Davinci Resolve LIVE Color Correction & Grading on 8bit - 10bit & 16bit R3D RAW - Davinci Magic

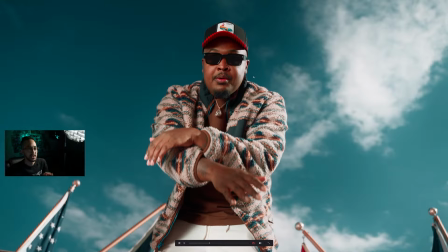But I had a big silver reflector that I had his friends hold, like really, I think it was like off to the side or something like that, you know. I think it was off to camera left here right behind me, just holding that up, bouncing that sunlight,
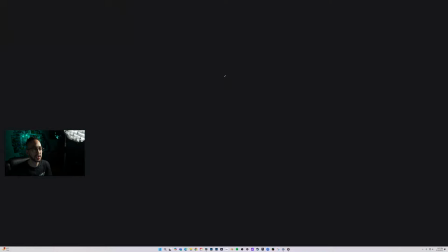direct sunlight back into his face, which gives you like a nice like clean kind of like a light,
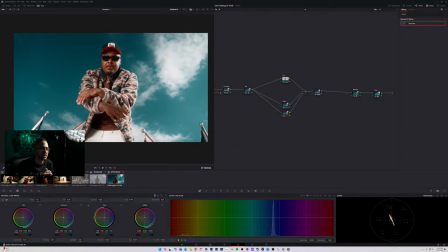you know what I'm saying, outside. It's just like the nicest thing you can do for outdoor shooting is add some sort of reflector towards it, whether it be silver, white, or gold. It kind of depends on what sunlight's actually there, and also what skin tone you're working with, and what kind of look you want to achieve.
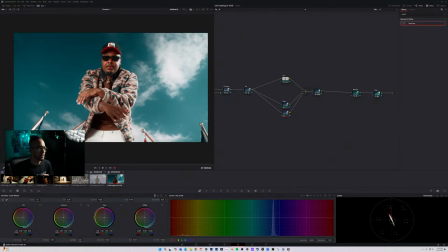Because in this situation, if I would have used like a gold reflector, it would have added like a really warm look to them, obviously, or whatever. And then from there, though, if I wanted to do like a white bounce or whatever, like it would just be pretty smooth, and the silver bounce would look really, really, really bright.
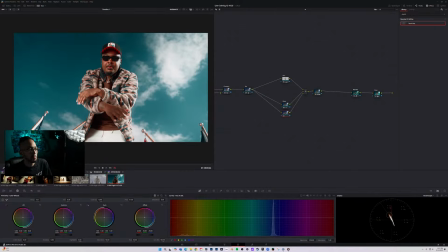Which this might have actually been just a white bounce, because if I use silver, it might have actually put like a crazier kick on his glasses or something like that, or something. But not bad. Let's go ahead and actually come in here. I'm going to select my reds. So if you come in here, hue versus luminance, I'm going to select my reds.
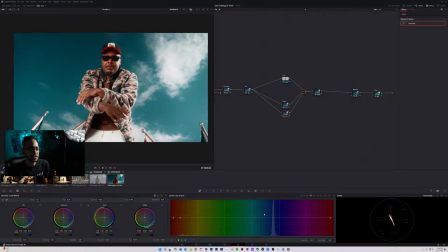One thing you can do to to make your colors look a little bit more cinematic, or cinematic.
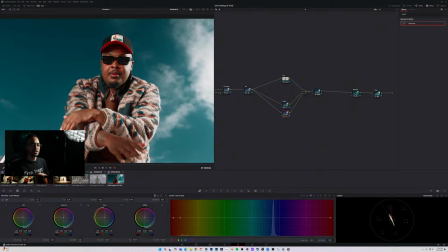I hate the word, I guess, because it's just always overly used for making everything cinematic. It's kind of annoying. But we can come in here and change the luminance, and I'm looking at my vector scope. Looks like that's not even actually what our culprit is, but I'm still going to do it.
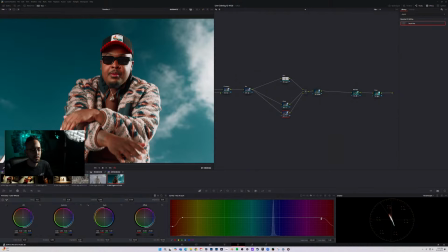I'm going to actually decrease the luminance of the reds, and that's going to actually make it a little bit more dense.
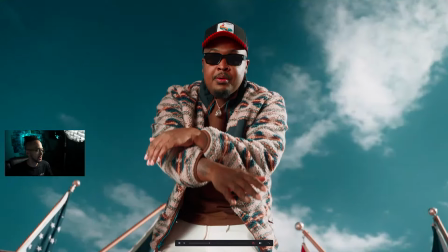Density kind of just helps bring a little bit more out of the color. Looks like I'm not even grabbing that shit.
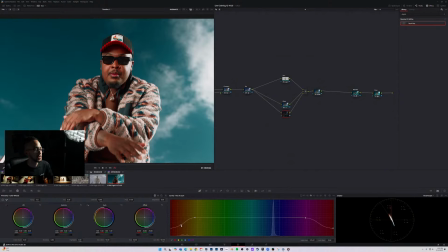Let's see if we add more this way, more towards this. It's also affecting his skin tone, so I don't want to affect it too much. So this is after, before, after. Yeah, no problem, fam. Yeah, done that heavily, man. So it looks like maybe hue versus loom. Let's do hue versus saturation.
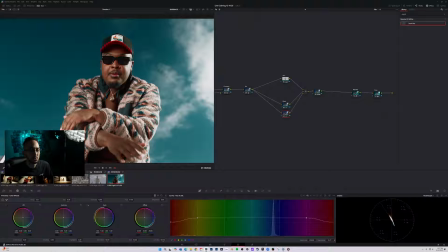Let's go ahead and select our reds and see if we can pull these down just a bit. Jeez, hopping all over the place. Pull these down. I'm just looking at this vector scope right now, pulling it down ever so slightly, but we're getting a lot of the skin tones in here too.
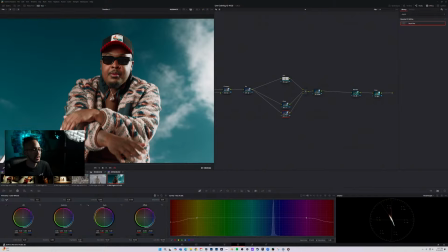So I'm going to click this actually and see if I can pull this over,
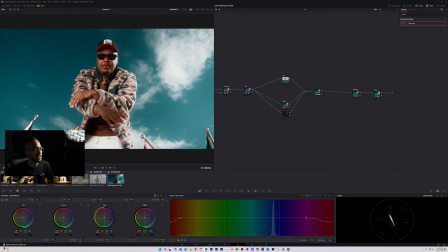make it a little gradual, but I'm not getting the skin tones desaturated. I'm just getting the reds. I'm looking at his lips and the hat right now, and that helps kind of like, reel it in.
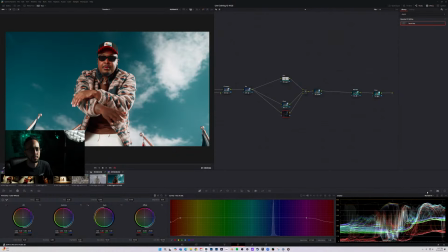Looking at it though, it's not as, let's see, let's go ahead and go back into waveform. It's contrasty, but I feel like it could be even more contrasty. Sometimes people don't push looks, and yes, you can push looks.
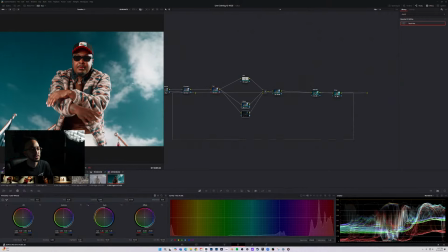Where are all my fucking nodes? Why are these? It's like these nodes are like running away from me, man. Like, goodness. All right, let's go ahead and make this bigger.
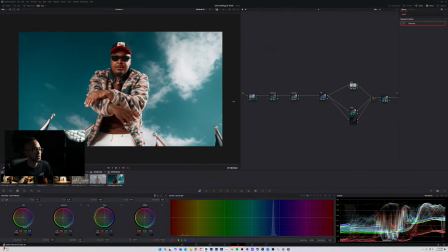Pull this back.
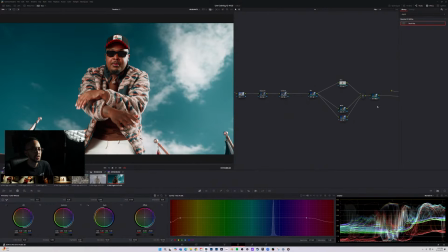Shift Z. Get it back in, turn this back on, and then let's go ahead and go back into our, let's clean up node tree. There we go. Jeez. Pick this one. This is our depth map. What we can do too is if we add another node, now that we've actually made this, let's go ahead and actually pull this back up.
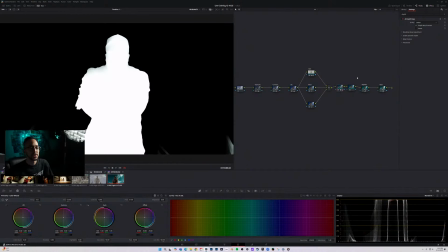You can see this mask here. What we can actually do is move this. If you click on the blue square right here, you can drag this here, which is the actual alpha channel, this mat here, into another node. So we're going to go ahead and drag this into the next node. It's going to go ahead and actually allow us to change the information.
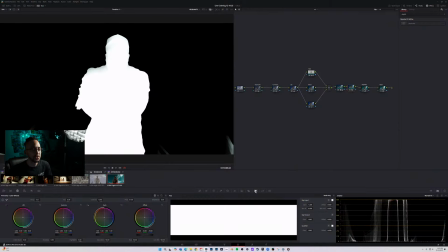But rather than this, what I want to go ahead and do is come into here, the key, and actually invert this.
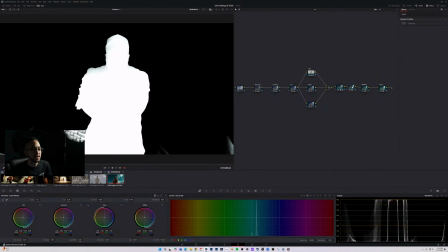Maybe if I can, wait, let's see. So let's try to, take this. If I create, add a node, add an outside, delete this node, there we go.
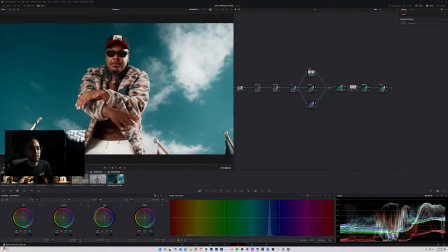I think then, let's go back into here, depth map preview. So I created an outside node from this node, which pretty much does the same thing. So I was going to go ahead and take that alpha channel into the next node of that. And then I'm going ahead and, since it's an outside, it should be inverted, the opposite of whatever the original node was. So since this one was him, this one should be the sky now.